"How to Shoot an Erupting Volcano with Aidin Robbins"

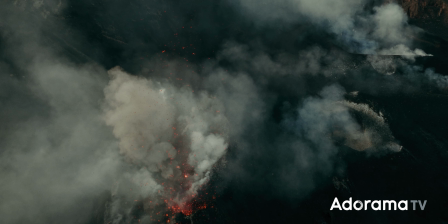That made for a whole lot of new angles, shooting very close to the vents, following the movement of the lava downhill, shooting from above.
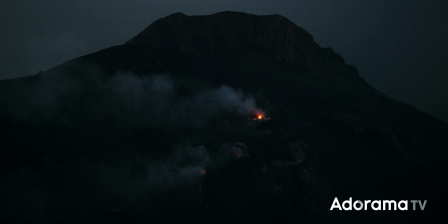My approach here was still pretty similar to shooting from the ground. Just pick an angle and record continuously until something happens. These were either completely static shots or simple continuous movements,
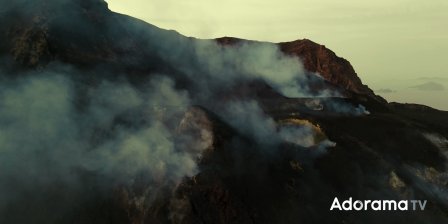like slowly orbiting around the vents or repeatedly moving forward and back.
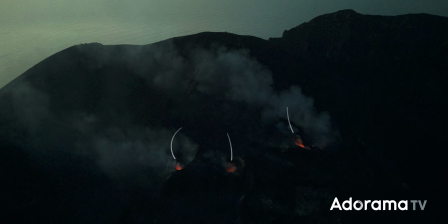I tried to frame these shots such that all three vents would be in the shot at the same time.
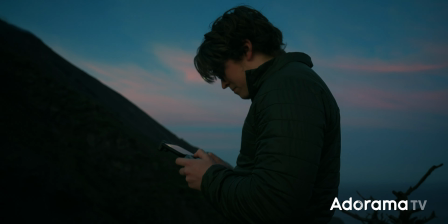Of course, I was hoping that the one closest to the camera would go off, but this way an eruption from any vent would be in frame. Of course, a big part of not getting the same shot over and over again was just shooting things other than the eruptions.
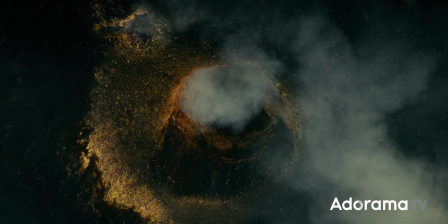Like the steaming fumaroles and strange volcanic features, wide shots of the entire island, and this cute village at the base of the volcano.
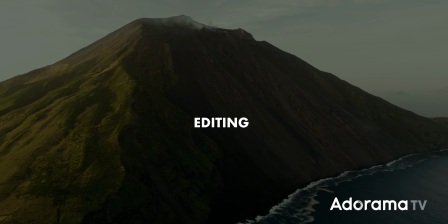Once we had shot everything, I pulled out a few tricks in the edit to help enhance this footage a bit further.
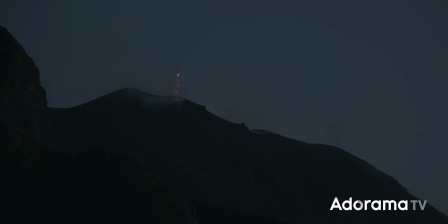One of our evenings shooting the volcano was very windy, giving the static shots this jittery camera shake. I thought it looked pretty cool,
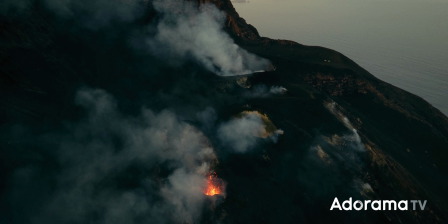almost like the eruptions were shaking the ground. so I used the wiggle effect and after effects to replicate it on most of the other shots.
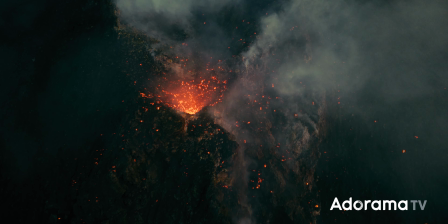I also wanted my color grade to further highlight that color contrast between the red lava and the blue surroundings.
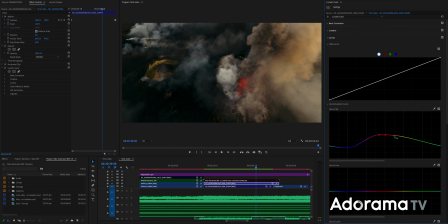The ash and gas came out looking yellow on camera, so I used the hue curves to desaturate the yellows and greens. That left the clouds almost completely gray and helped that red lava to pop out.
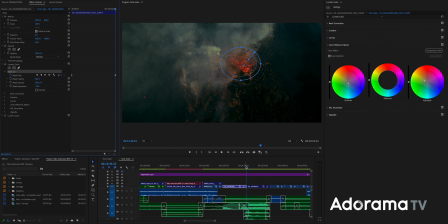I used elliptical masks on a few shots to warm up the area around the vents and added a pretty
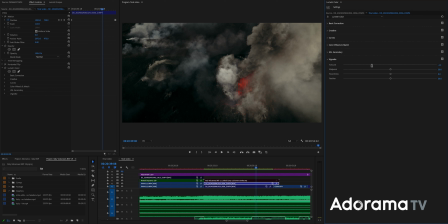strong vignette to most of the shots to further darken the scene surrounding that bright lava. And finally, I used the color wheels to push blue into the shadows, creating even more color contrast and helping that red lava to pop out further. Being able to visit and capture places like this is a ridiculous privilege.
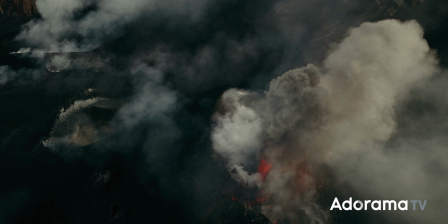I feel like locations like this almost photograph themselves, like you don't have to jump through hoops to get a good shot.
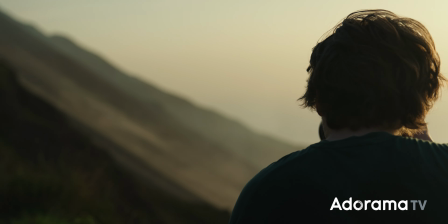But there's another side to that coin in that many of the best images are right on the other side of experimentation,
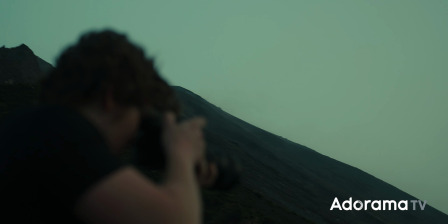of taking the time to step back, move around, and try different angles, or coming back in different lighting.
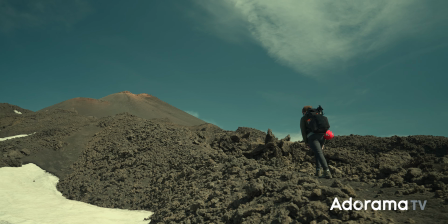There are beautiful images everywhere, but not all of them jump out right away. You have to find them.
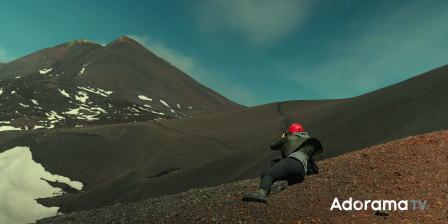And the craft of filmmaking is not just a way of capturing those images, it's a way of looking for them. When I have the opportunity to visit a place like this, I'd often find myself shooting the same thing over and over again.
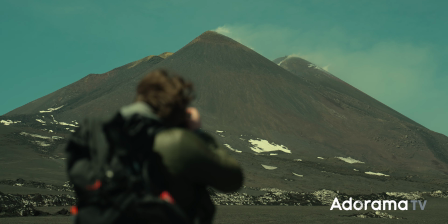So I've been trying to build that habit of getting that low-hanging fruit shot, but then looking around.
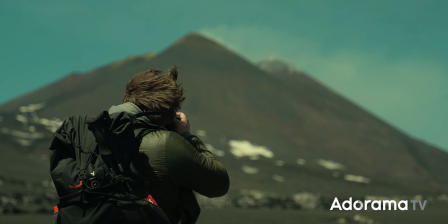Almost always, I find a whole lot more right outside the edge of the frame. But that's all I have for you today, I hope you've enjoyed this video, learned something new from it, and if you did,
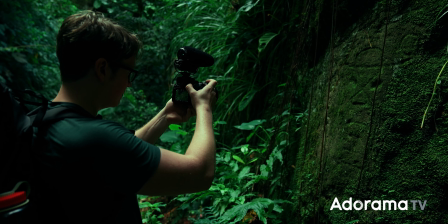be sure to subscribe to AdoramaTV for thousands of other videos just like this one,
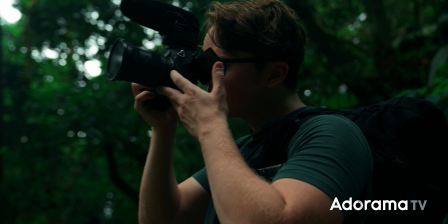including a couple dozen that are really just like this one, where we go to cool places and talk about the craft of filmmaking. Thank you for watching this one, and I will see you in the next one.